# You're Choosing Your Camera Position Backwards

While watching The Unholy Trinity, directed by Richard Gray and captured by director of photography Thomas Scott Stanton, I noticed a recurring approach.
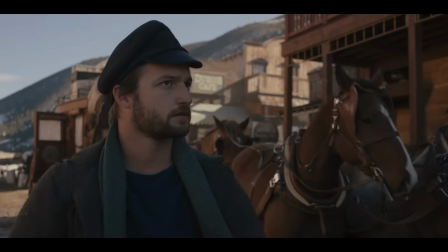0:07 The frame is established around the landscape and the architecture, then the actors' action and light are composed within it. In this video, I'll show you how to frame the uncontrollable, then compose the controllable, giving you a clear, repeatable process for creating intentional, story-driven images in any location. Let's dive right in.
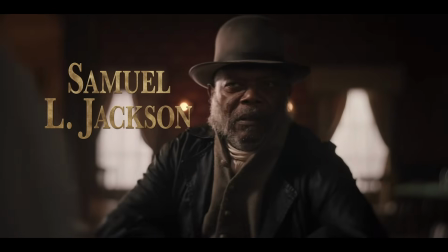0:31 In The Unholy Trinity, starring Pierce Brosnan, Samuel L. Jackson, Brendan Lessard, and Veronica Ferris,
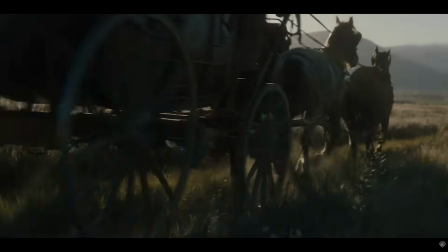0:37 the landscape establishes the frame while the characters and action completes the composition.
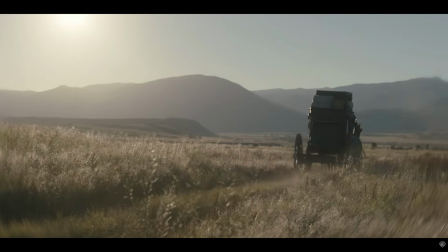0:42 Ferris actually describes Montana as a leading player in the movie.
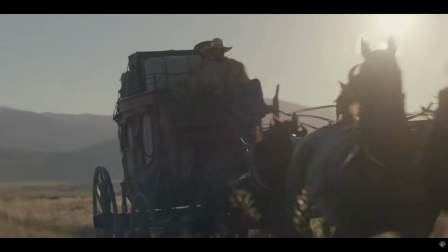0:46 Before we start looking into the process and looking at some specific shots, we need to understand the difference between framing and composition. And I know sometimes we use this word interchangeably, but they have very different functions. And framing a shot is establishing the actual boundaries of the image, what goes in the image. Composition is where we place different elements within that frame.
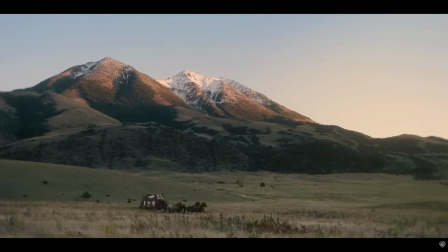1:13 So for example, if it's our intent to capture this mountain range,
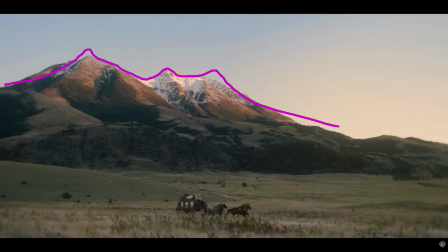1:18 then the first thing we're going to do is position the camera in order to frame this mountain. And so we're going to place the camera in order for us to establish the boundaries of that image. And then we're going to compose this shot by taking our subject and place it where we want it.
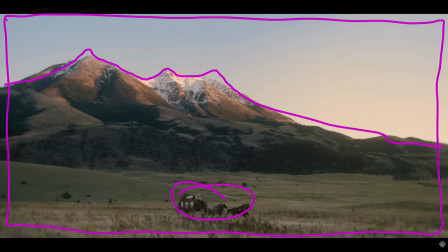1:35 How far are they from the camera? Where do they go? What path do they take? All of that is composition operating within this frame. The idea here is to identify what is important in this space that you want to feature in your shot and frame that first, and then place the other elements around that particular framing.
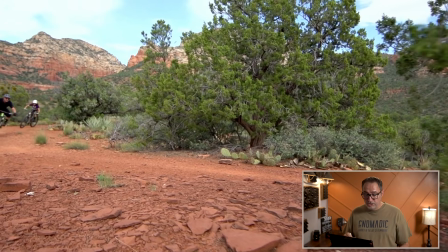2:01 I wanted us to take a look at this shot that I took a few years ago.
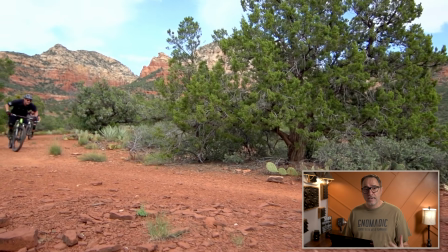2:04 This area had developed significant amount of mountain biking trails, and they wanted to encourage people to enjoy the trail.
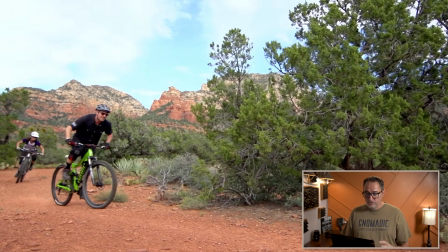2:10 This is in Sedona, Arizona. It's just really, really beautiful. And so I wanted to frame this mountain.
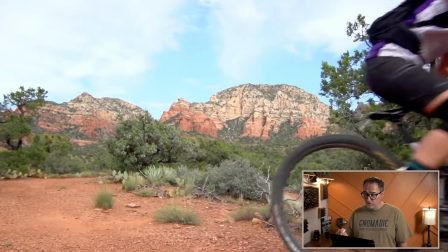2:19 So this is my uncontrollable. I'm going to frame this mountain. And so I'm going to start kind of in reverse of saying, this is my end shot.
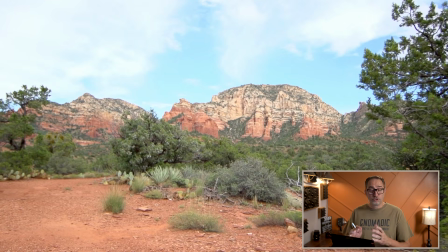2:26 This is what I want to take my viewers to, is to show them this beautiful background.
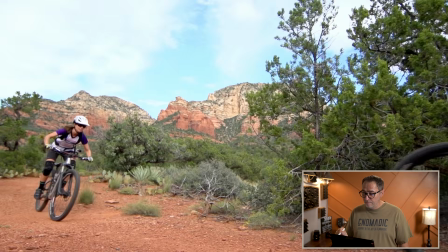2:31 So I start by building this frame, and then I can move backwards and say, okay, so now how am I going to compose this shot?
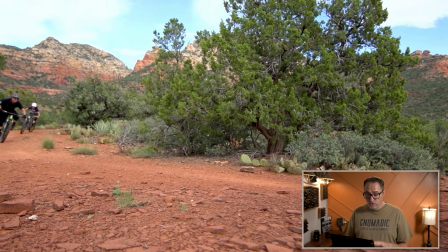2:40 And I know I wanted to stay low. I know I wanted to use the trees to kind of block the mountain, to use that as a reveal. And we'll have the mountain bikers come this way, close to the camera, as I move towards the mountain.
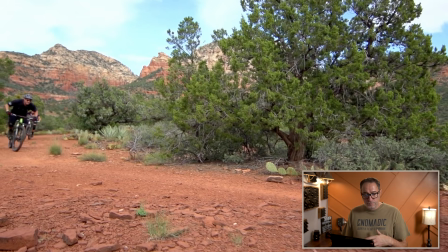2:57 And what I wanted to do here was to make the bikes as important,
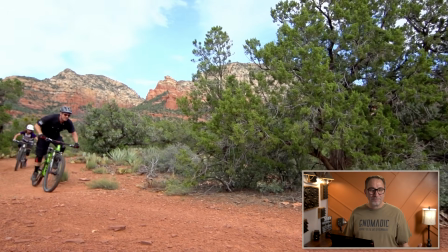3:03 as glorious as possible, if that's the right word.
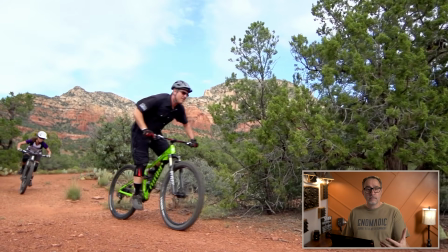3:07 And so by staying low and letting the camera and the bikes come close together,
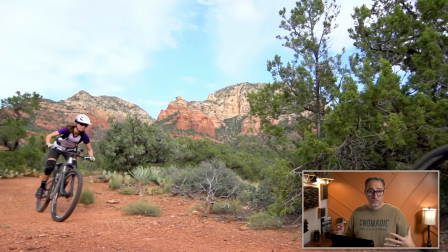3:13 then I fill the space with the mountain bike,
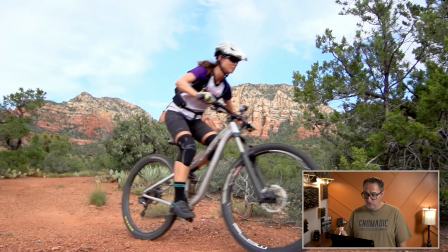3:17 especially that second one here, where as we're getting closer, look how much space that bike takes, and it just, again, communicate what we're trying to communicate, which is this lifestyle.
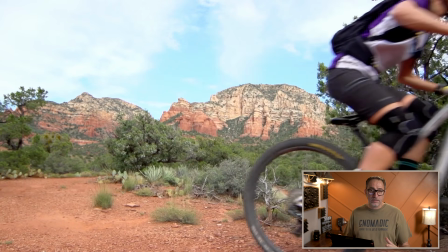3:30 And then as the bike goes by, you reveal the uncontrollable, the initial frame that you had.
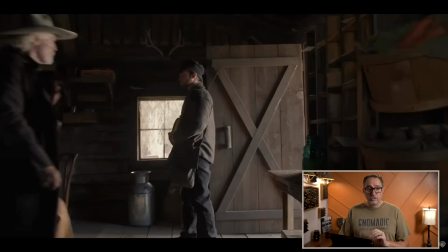3:37 This principle doesn't only apply to outdoors and landscape. We're going to take a look at this sequence where one of the main characters arrive at this outpost. But before I dive into some of those framing and those composition,
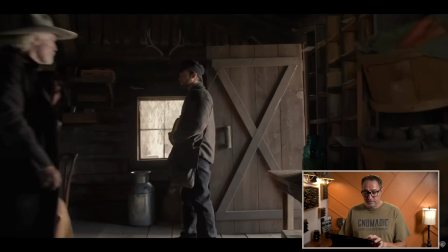3:53 it's important to understand that they actually shot this not on soundstage. They built an entire small town, and everything worked as practicals.
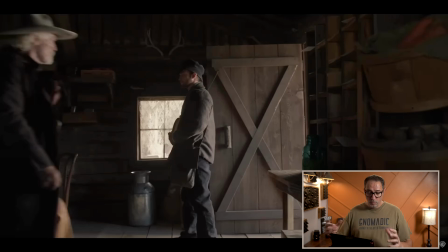4:06 So there is no moving walls where it would make room for anything. It's actually 4 walls. They built homes and cabins and shot inside of them. And it was important for the filmmakers and the DP to also
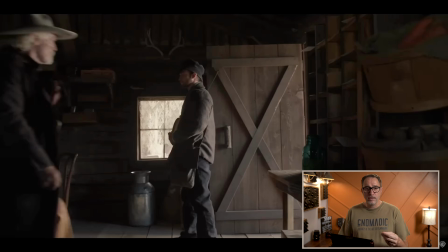4:24 create a look that was like motivated lighting that looked natural. And so you will see that windows play a big role into almost every shot, because they want us to believe that that light is actually coming from those windows.
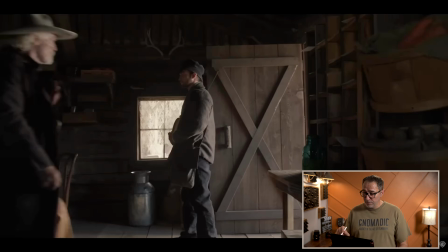4:42 And so when we look at this sequence,
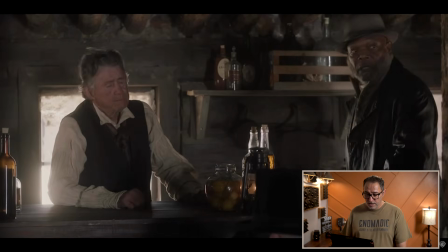4:46 he's first walking in, he's going to take a seat at this table, and we're going to have our first important frame, and it's this one.
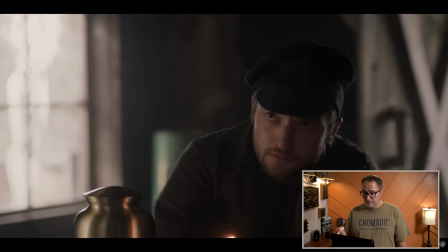4:54 So now with this movement, they've established the first frame. Those two actors are going to interact at the table, and this is one of the main frames. So again, it was obvious to me when I saw those scenes that the first thing they did was position the camera so that they would have the window here,
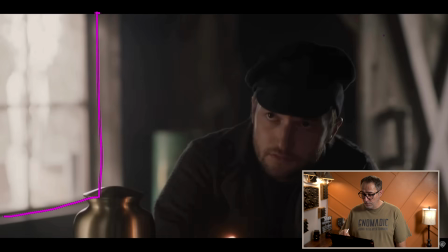5:14 they would have the door open on this side, and then they would be able to place the subject where they wanted it, and then the urn here that plays an important role into the story as well. And so they established that frame, composed this shot, and then we can now go to the next frame.
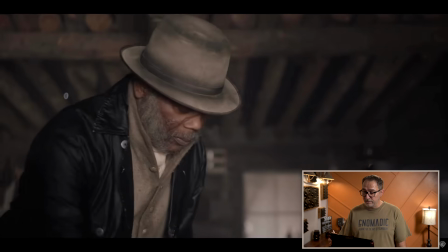5:32 So Samuel L. Jackson is going to come over, he's going to take a seat, and that's going to be our second frame here, right there.
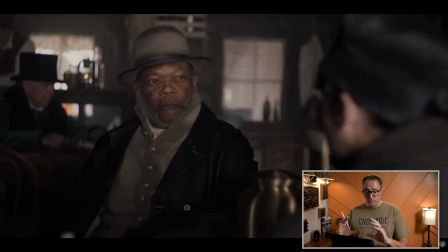5:41 Okay, and so now again, it's something where they were able to place the camera first and then build around that to make sure that he was sitting right in between those two windows, that we still had the bar back there with some action going on throughout the scene.
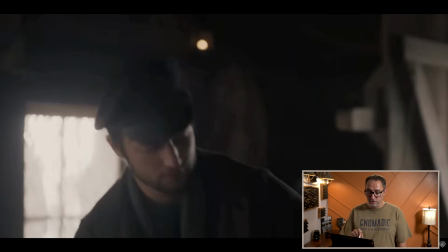5:59 What's interesting and why I say this is how they work first is, for me, this shot is telling.
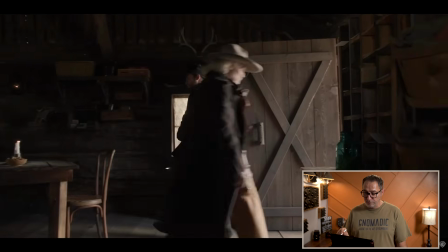6:08 I've never been into any restaurant or bar where you first walk in and the first thing that happened is you run into a table.
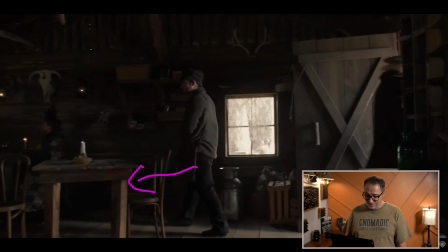6:17 And so to me, it was very obvious that that table was placed at that particular position because of the other two frames that we just looked at. If the goal was those two frames, then it ended up needing that table to be in this location.
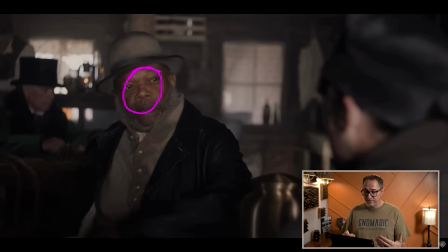6:35 Now we can see the lighting on Samuel L. Jackson, we understand makes sense because of that first initial frame.
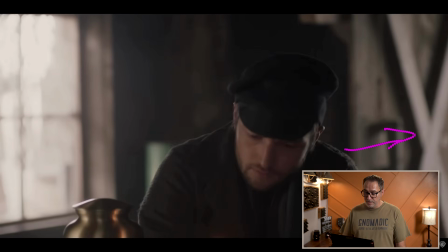6:43 Because we see that the door is left open, it tells us, yep, he's receiving light. It makes total sense. I buy that light. I understand it. Now, if you've seen any of my videos in the past, you've probably seen this sequence before.
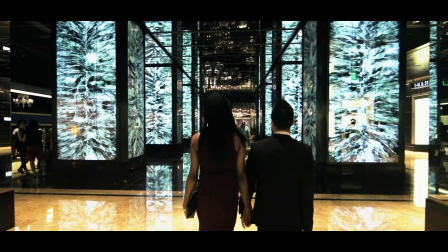6:58 I've used it on multiple different videos to talk about different principles. This is the Cosmopolitan Hotel in Las Vegas, and I needed to create this video.
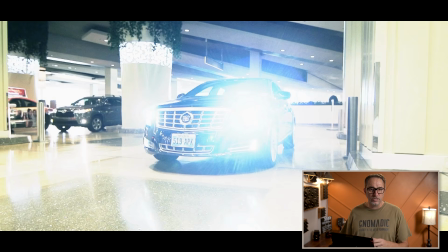7:07 And this little sequence is a young couple arriving at the casino and going into the lobby to then go enjoy their suite.
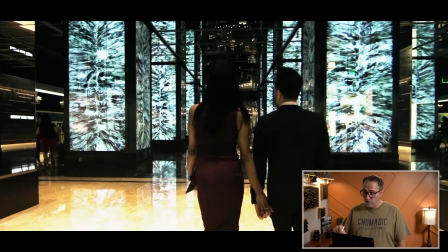7:15 The idea here was to really show the lobby area, this lobby.
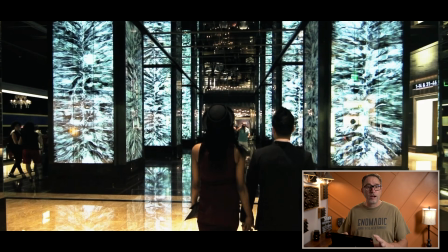7:22 And so again, working kind of backwards, I knew that this was the frame that I wanted.
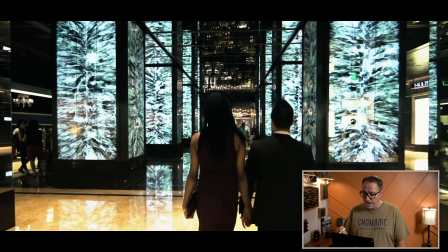7:30 And then I was able to then compose the shot with my two actors by saying, I'm going to have you guys come from both sides of the car.
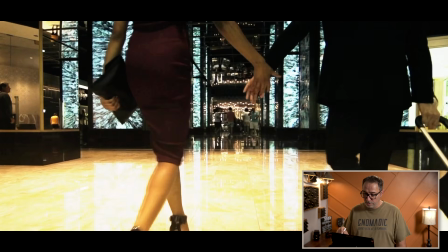7:37 We can't really see it because we took it a little later as far as the final shot,
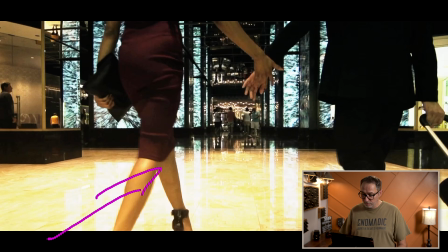7:41 but they're both going to walk from each side of the camera, meet in the middle, hold hands, and keep walking straight.
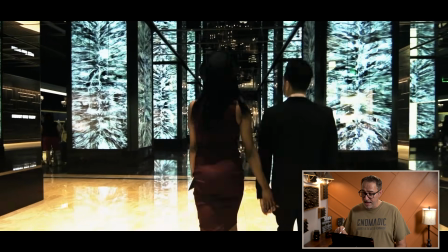7:49 And again, I wish I had more control, because this is where we could have added a lot of elements, like these people back here.
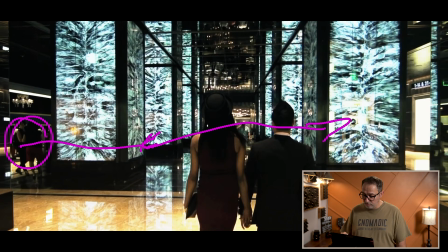7:56 We could have had them walk through between those columns, get out on that side. We could have added some actions over here, and most importantly, I could have gotten rid of this guy.